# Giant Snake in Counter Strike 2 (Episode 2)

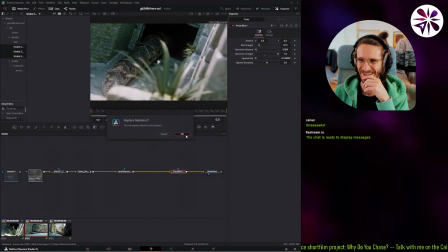Are they introducing a magic wand? I wish.
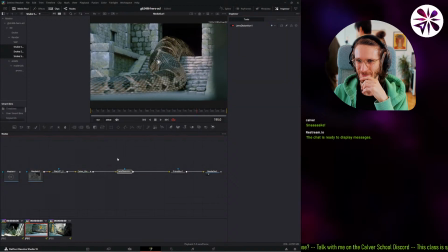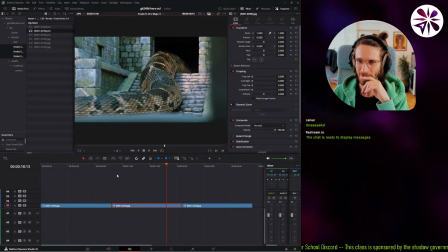Yeah, you know, we should have the final look here in the timeline.
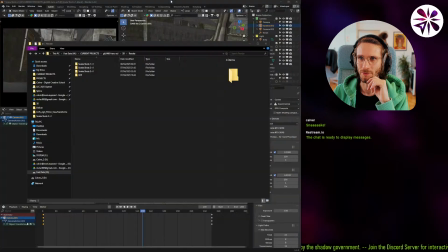Actually, let me enable the viewport caching so we can watch it back in real time.
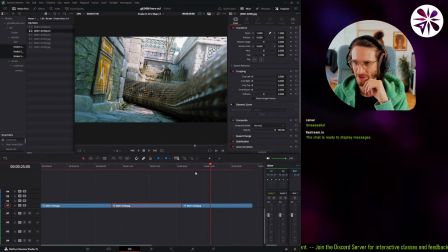Here's smart caching. Alright.
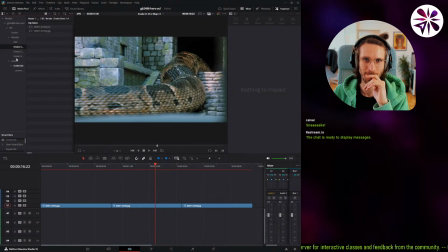And something that I would also usually like to add here is some grain, some film grains. So let me add overlays folder and then import my go-to film grain here.
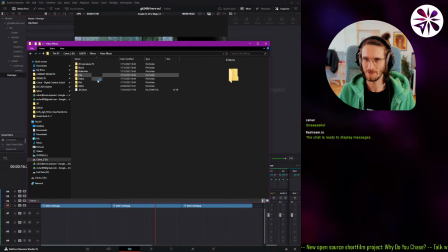Assets, effects, video effects, and then I have my overlay here.
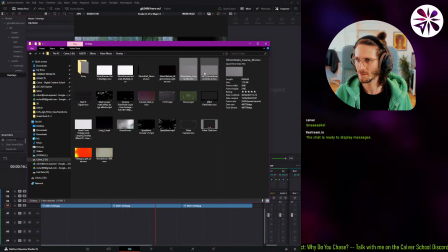And this is my nice film grain, yes.
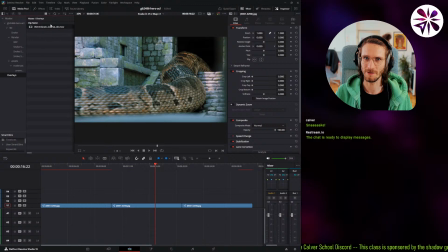Alright, let's just put it on top. Oh, actually, I'm gonna create a looping timeline of it first. Film grain, just so we can simply loop it.
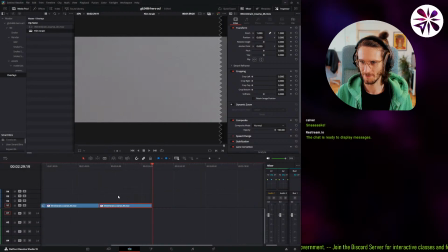Right. Just gonna copy, paste it a few times. That should be long enough. Let's put that on top.
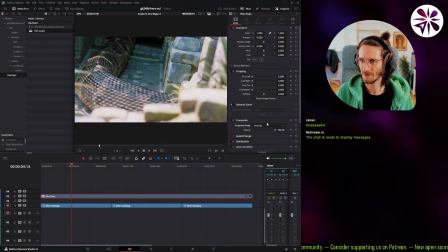And now we're gonna select overlay here in the composition, composite style, composite mode.
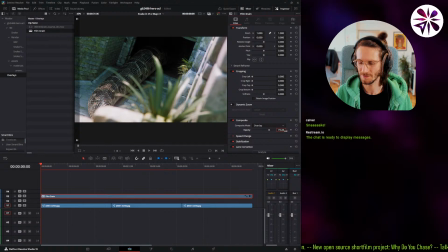Usually, like lowering the opacity is a good idea. So just try 70.
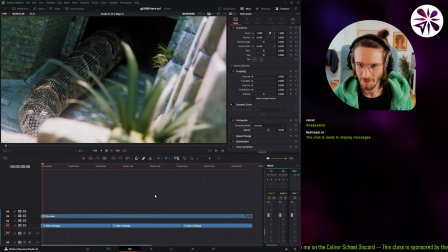Okay, yeah, now you should be able to look at it. Yeah, I think it looks pretty good.
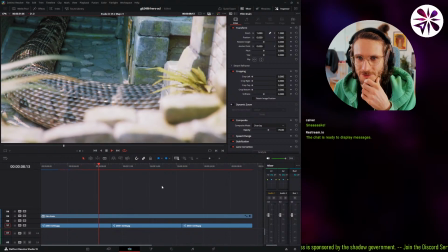I mean, yeah, there wasn't much I wanted to add to this render. Just like a few little things that help to make it look more realistic.
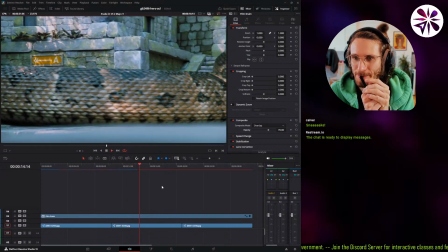I'm also thinking of maybe adding a lens flare.
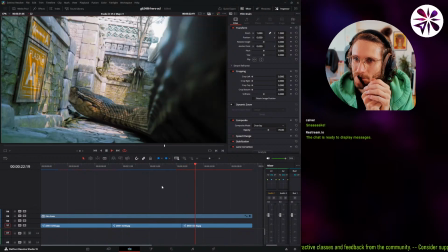Not sure if it's maybe. Oh, this shot is beautiful.
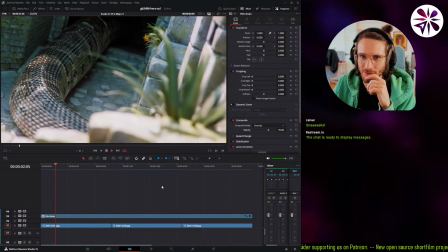Oh, I wanted to add a little bit of camera shake, yeah, to the shots. Make it a little bit more realistic.
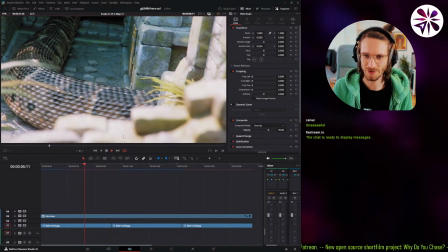Yes, camera shake for sure.
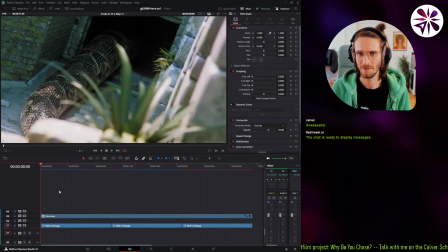Camera shake, and I'm gonna experiment with lens flares. Let's see.
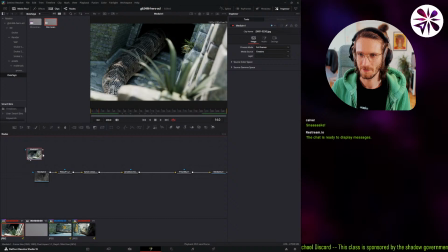Now also perfect timing to try out the to use the JPEG sequence again to add some camera shake. Camera shake, which one was the better one? I think it was this one. Yeah, and then we can dial it in real time.
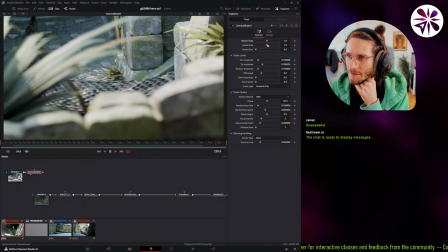Scale.
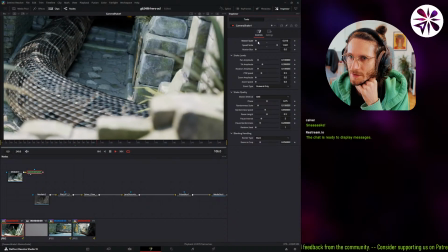Usually, I like to have like a very fast but small camera shake, and then like a slow and bigger one,
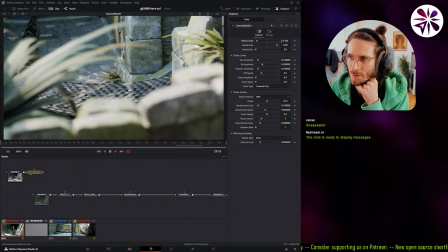depending on the shot, what the shot needs.
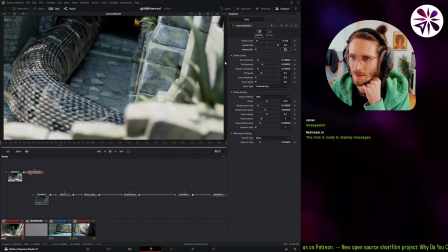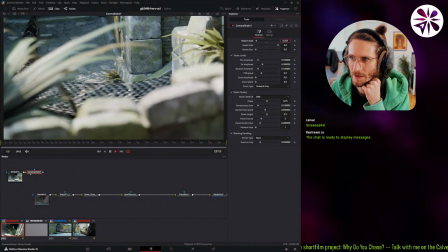Having these like micro jitters usually help to make it feel more realistic.
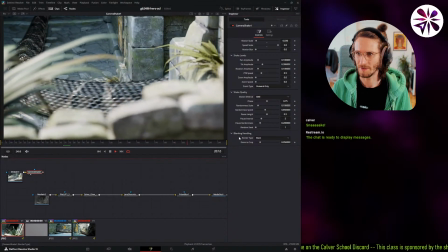Yeah, like this. Then I'm gonna add another one. We add a reflective here.
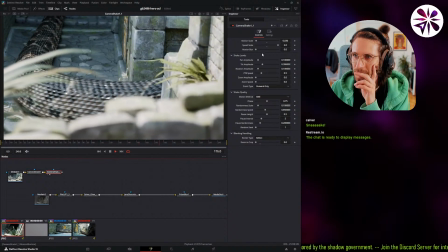Let's add another camera shake. This one is gonna be slower, but bigger.